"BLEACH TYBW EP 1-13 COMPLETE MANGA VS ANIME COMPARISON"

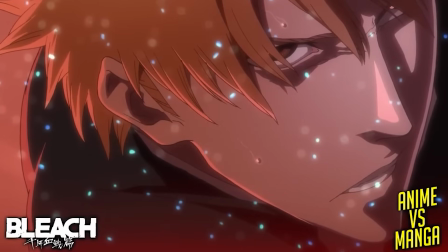36:49 Now the fourth episode begins with a two or so minute recap going over the events of episodes
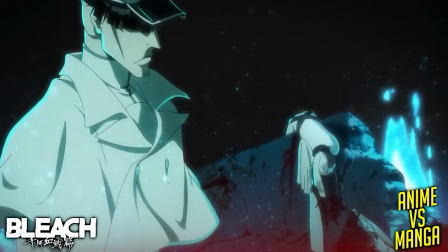36:54 one to three and we don't really get to see any new material until after the opening song.
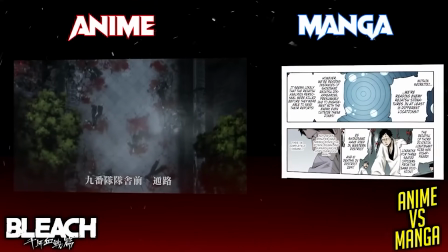36:59 Episode four starts by adapting the final page of chapter 494 which was left off of the last episode where the Soul Society's
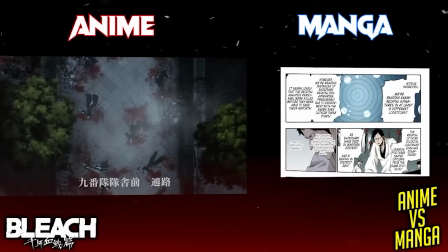37:07 Research and Development Institute analyse and give a briefing on all of the casualties and destruction that has been inflicted across the soul society.
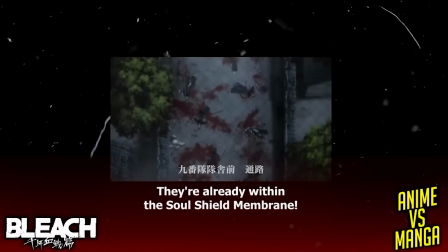37:16 Now during this very panic filled briefing at the start of the episode there is an additional line about how they are confused about how the enemy were able to bypass the barrier of the Cerrite.
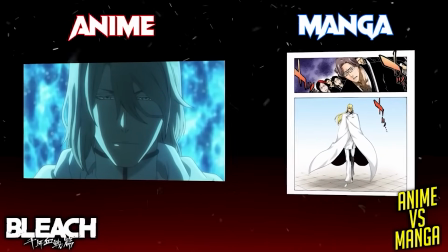37:27 The next scene is of Hashwald confronting the 13th division and this particular moment is actually changed around and it is taken from chapter
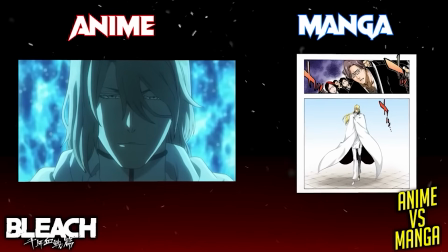37:34 496 but it is placed early on in the episode before the captains are actually shown to have been confronted by the Sternritters.
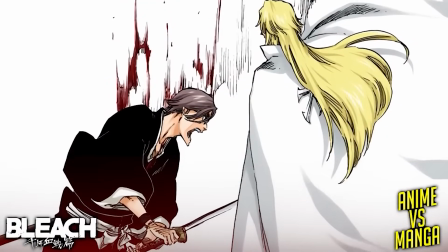37:42 This change was done so that the defeat of Kojomaru could be used as an impactful start to the
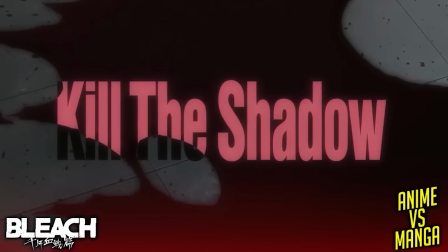37:47 episode as his blood spells out the title card of this week's episode Kill the Shadow.
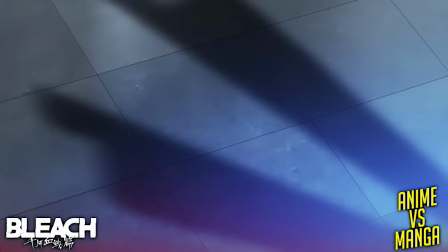37:52 Also, the anime actually adds this added visual of Kojomaru actually being split into two,
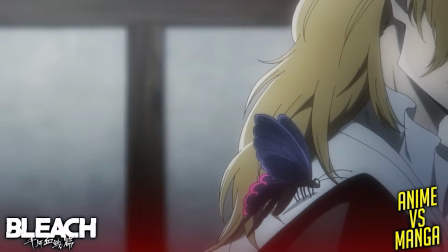37:58 confirming that the Wish.com Aizen is in fact dead. The material from chapter 495 begins at 6 minutes into the episode,
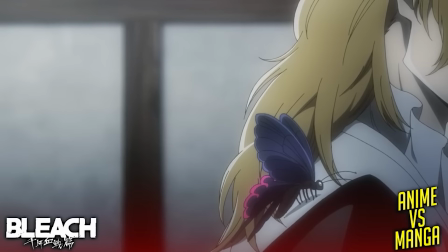38:07 as we don't really get to hear the report from the Hell Butterfly that was informing Rose of the current situation.
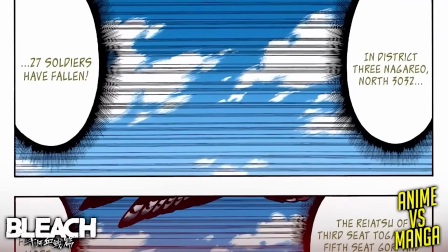38:13 Now in the manga, we actually get to read about what Rose learns here, as he is told about 27 Shinigami being killed,
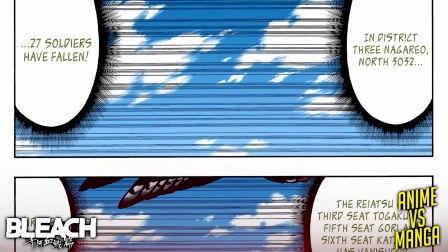38:19 and that his 3rd, 5th and 6th seated officer, including his Lieutenant Kira,
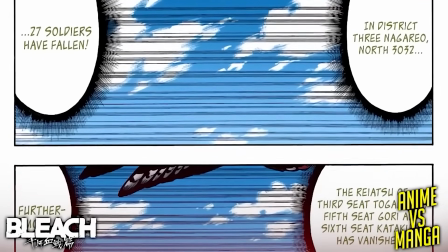38:24 have all had their spiritual pressures vanish.
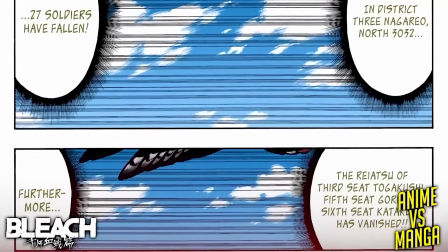38:27 Now Kira's spiritual pressure having disappeared is the most important piece of information here, but it does end up being conveyed to us later.
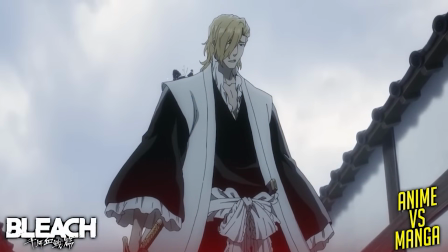38:34 The anime on the other hand chooses to actually show us the butterfly a peony of Rose, but he just says that he understands and the hell butterfly vanishes.
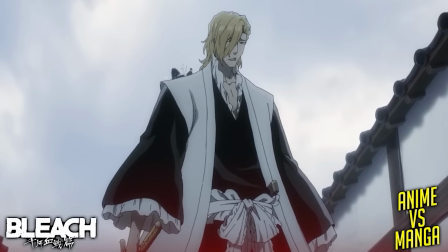38:43 Now this omission doesn't seem to affect the story because Rose does in fact speak about Kira
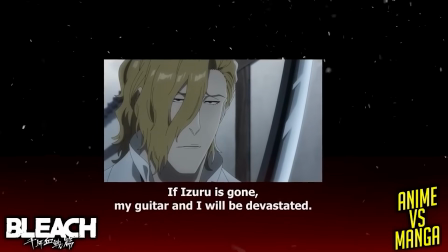38:48 and about how he will not be pleased if anything has happened to him just moments later.
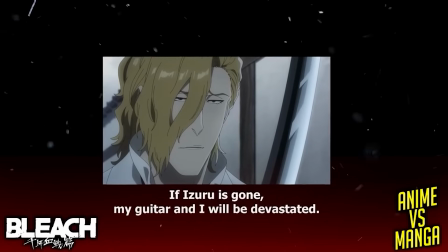38:53 So it seems like this hell butterfly monologue was cut because Rose speaks about how he would react if anything were to happen to Kira anyway.
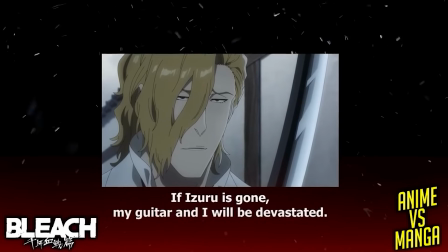39:00 So this change was done for the sake of pacing, and so that the same point would not be repeated twice.
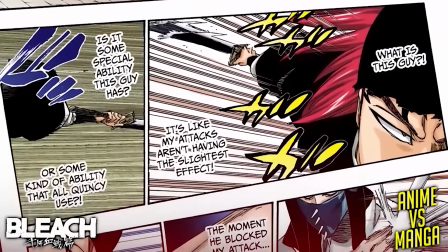39:06 When Renji clashes with Aznod, some lines of internal monologue are cut from the anime,
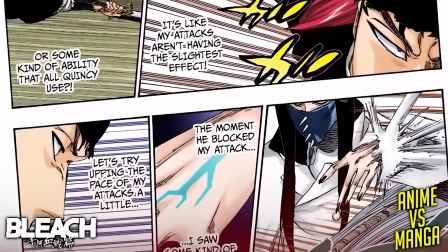39:11 where he questions why his attacks are not doing any damage, and he wonders if it's because of some unique ability or an ability that all Quincy can use.
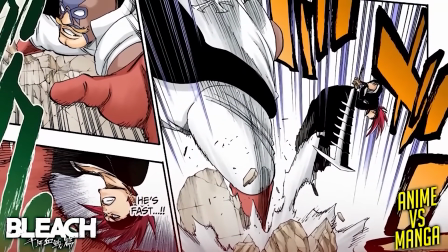39:19 Following this, Mask the Masculine attempts to attack Renji, and another internal monologue is cut from the anime here as Renji thinks to himself that
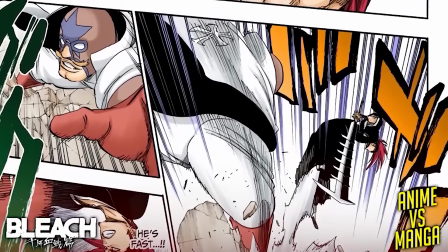39:27 Mask is fast after he evades his first attack and he is about to be grabbed by him.
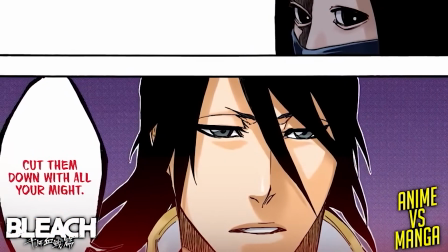39:32 After Byakuya arrives and he speaks to Renji at the end of chapter 495,
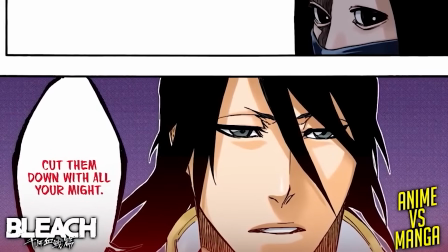39:37 one line of dialogue is cut from the anime where he tells Renji not to show the Quincy any pity.
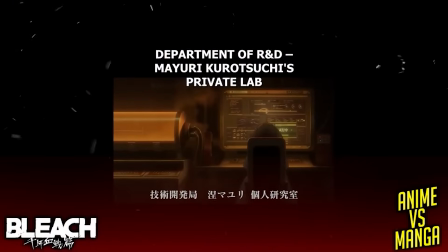39:42 Following this, we get an anime exclusive scene of Mayuri in his private study room as he comments that the Quincy don't just seal Bankai after he runs a test and it turns out to be negative.
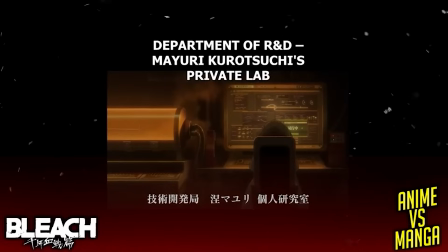39:53 Now, you can assume that he had tested Sasakibe's Zanpakuto for traces of Bankai,
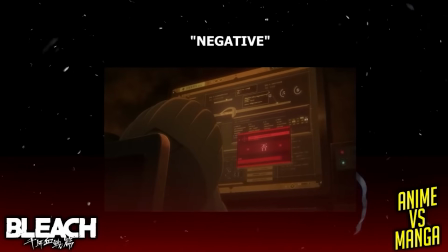39:57 but it had come back as negative, leading Mayuri to deduce that they can steal Bankai. This is an additional scene that is not found within the manga, as it is revealed later that they can steal Bankai,
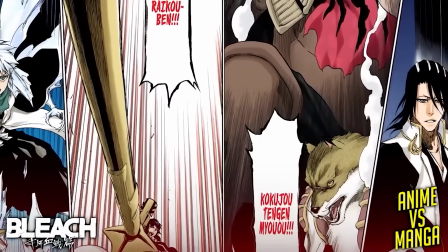40:08 and not just simply seal them, with the four captains that had their Bankai stolen. Now, a panel from the beginning of chapter 496,
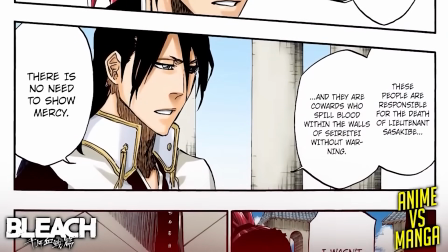40:16 where Byakuya tells Renji not to show the enemy pity is removed from the anime, and this is following the removal of the pity line at the end of chapter 495.
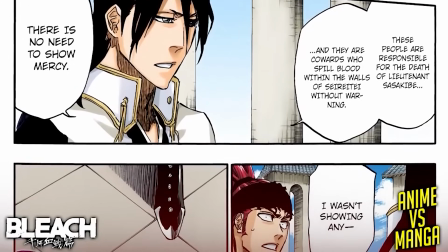40:25 In the manga, Byakuya explains to Renji that the enemy had murdered Sasakibe, and they had shed blood within the Serete without any warning.
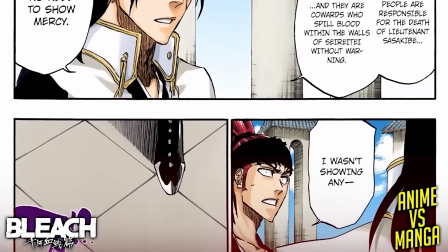40:32 There is no need to go easy on them or to show them pity. Renji does respond by saying that he wasn't showing them pity, so it kind of makes this scene pretty redundant.
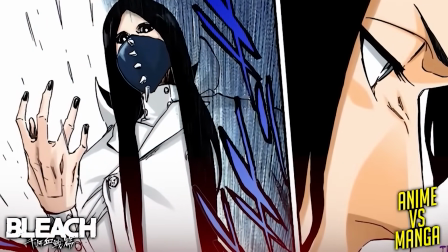40:41 But I had always interpreted this conversation as Byakuya sensing Renji's fear, as he was coming to Asnot's power.
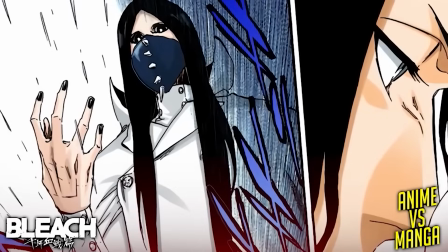40:48 That is, until Byakuya had arrived, thus explaining why he was taken aback here, and why it may have seemed to Byakuya that Renji was going easy on the enemy.